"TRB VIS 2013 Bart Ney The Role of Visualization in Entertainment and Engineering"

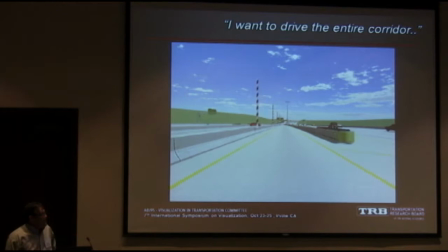You're noticing the cars, and wow, that's not the right yellow on the stripe there. You're not really looking at the project anymore. You're just sort of nodding off because it's such a static kind of scene.
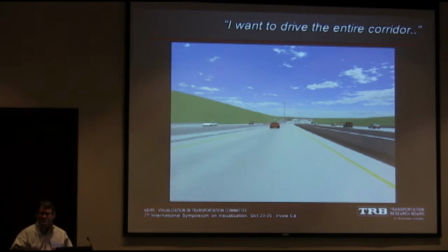And so I guess what we like to try to do with all our projects is think a little bit more like a movie producer or a cinematographer,
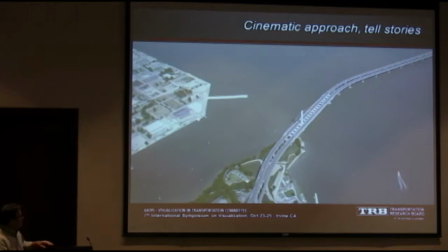if you will. And I showed some of these before, but mix shortcuts of different types of shots
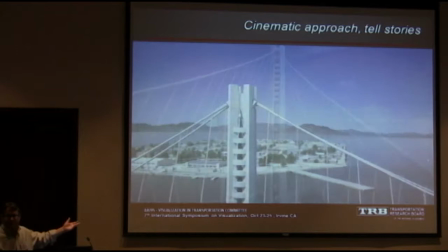and try to think about what is it about this project that's the most compelling or the most interesting to look at.
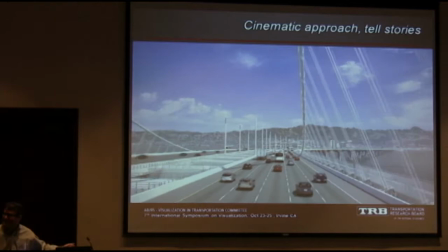You know, nobody's ever going to see this view unless you're using a UAB of some kind now to fly through it, right?
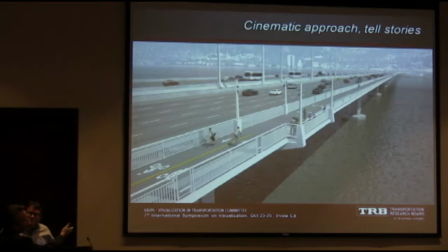Yeah, and what I'd like to add to that is having been the person that spoke to crowds with these animations,
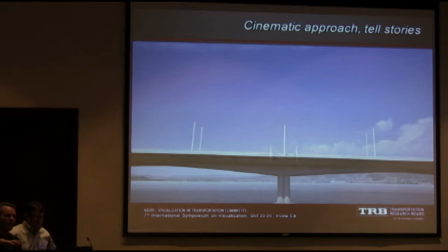what we were trying to convey there was a story that Oakland and San Francisco are united by this bridge.
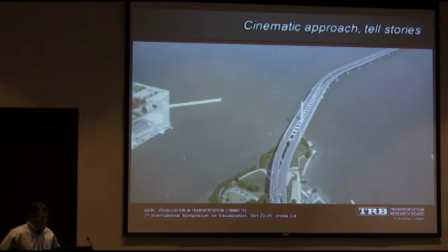That's why those opening shots that you never see, like Kevin said, were specifically called out because when you're looking at the tower and
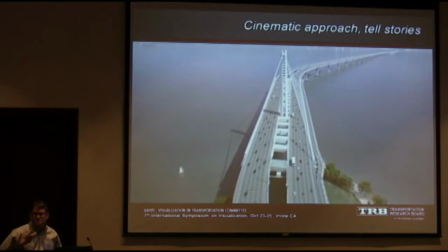especially how the how the camera comes around you see that although this is going to be the gateway to the East Bay it really is a part of San Francisco
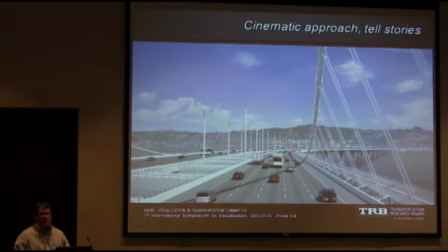so how did how do you start process like this again we tried to adopt this cinematic approach and looked at what
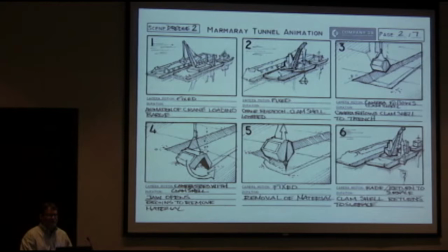you know people in the industry were doing and quite often they would work scenes out just like in the very first video, work it out based on shots and characters. I mean, this is a rig pulling muck from the bottom of the straits of, this is in Turkey, whatever the straits are there.
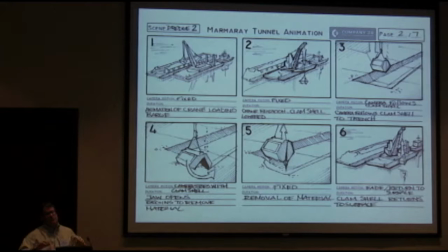But, you know, what is the story they're trying to tell? And let's block it out in images, show it to the client, say, here's what we think the animation should be.
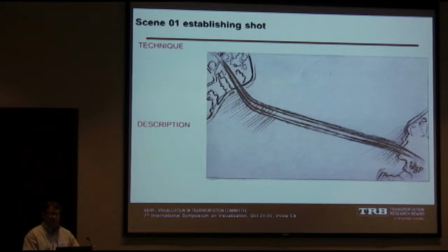It's not just let's build a model and start rigging the characters. What is it you want to say about it? Sometimes it's just like the Bay Bridge, it's how you get into a scene. So for this particular project, we're going to start with an overview.
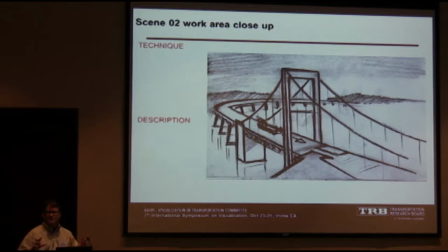We want to show the location, the context, the scale of the project. Then we're going to zoom down and show the architecture of the project, and it's going to be oblique.
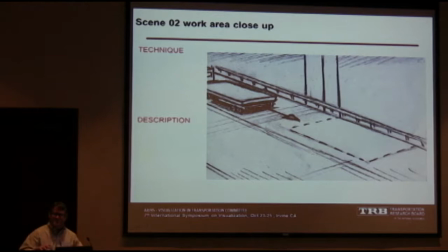It's not going to be in the project. Only then to resume down and start looking at the action. Now we're going to see what this little video is all about. And this has been relatively successful. You know, we find there's a really long learning curve amongst a lot of the people that we deal
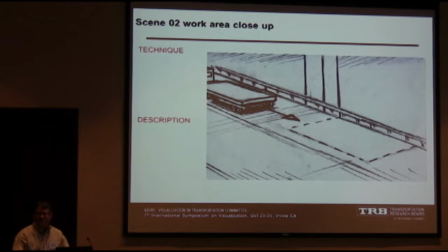with especially owners versus engineers engineers I think adopt this idea of being a little bit more like a movie producer more actively than some of our less sophisticated less technical clients do
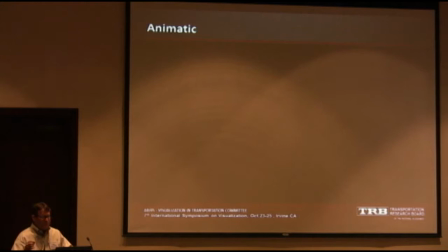then another little piece I wanted to show and this I think is probably the most important thing we've tried to adopt from the community is the
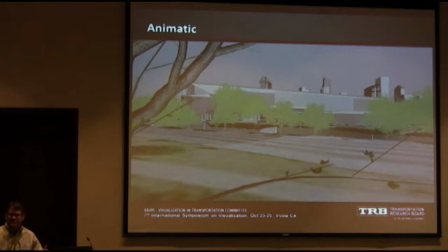idea of what we call an animatic all right we've got the model kind of partially built and kind of have an idea of some music we want
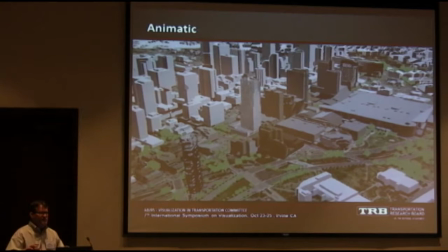to use. It might be a voiceover.
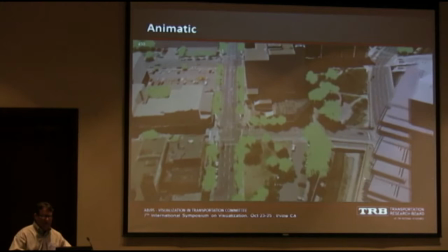It's to use the model and just do really quick animations, setting up cameras, and show the client and the other users, here's what we're thinking.
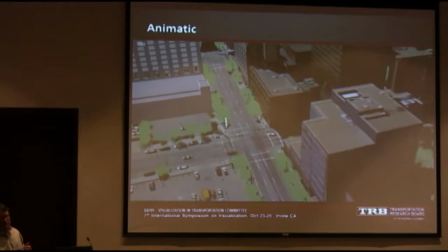What do you think? We want to move through it this way. We want to show where the screen is.
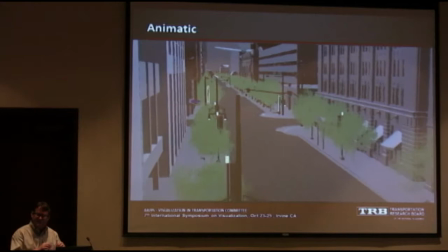This also provides a really important value to us because if we get sign-off, we can get them to approve what we're trying to do.
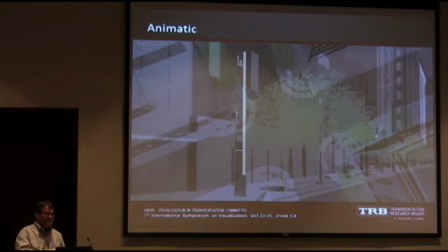You know, we can then focus our modeling efforts on very specific areas of the model.
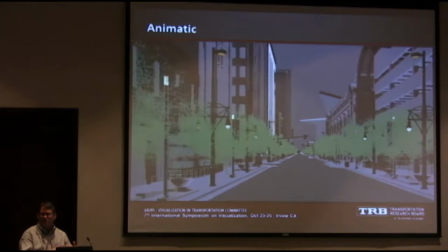We don't have to just keep modeling randomly all over the place. The camera is now driving all the work that's being done in production.
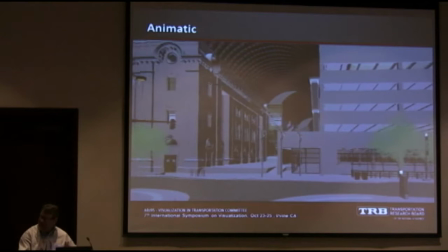Again, that's a very, it's more of a film special effects kind of thought process.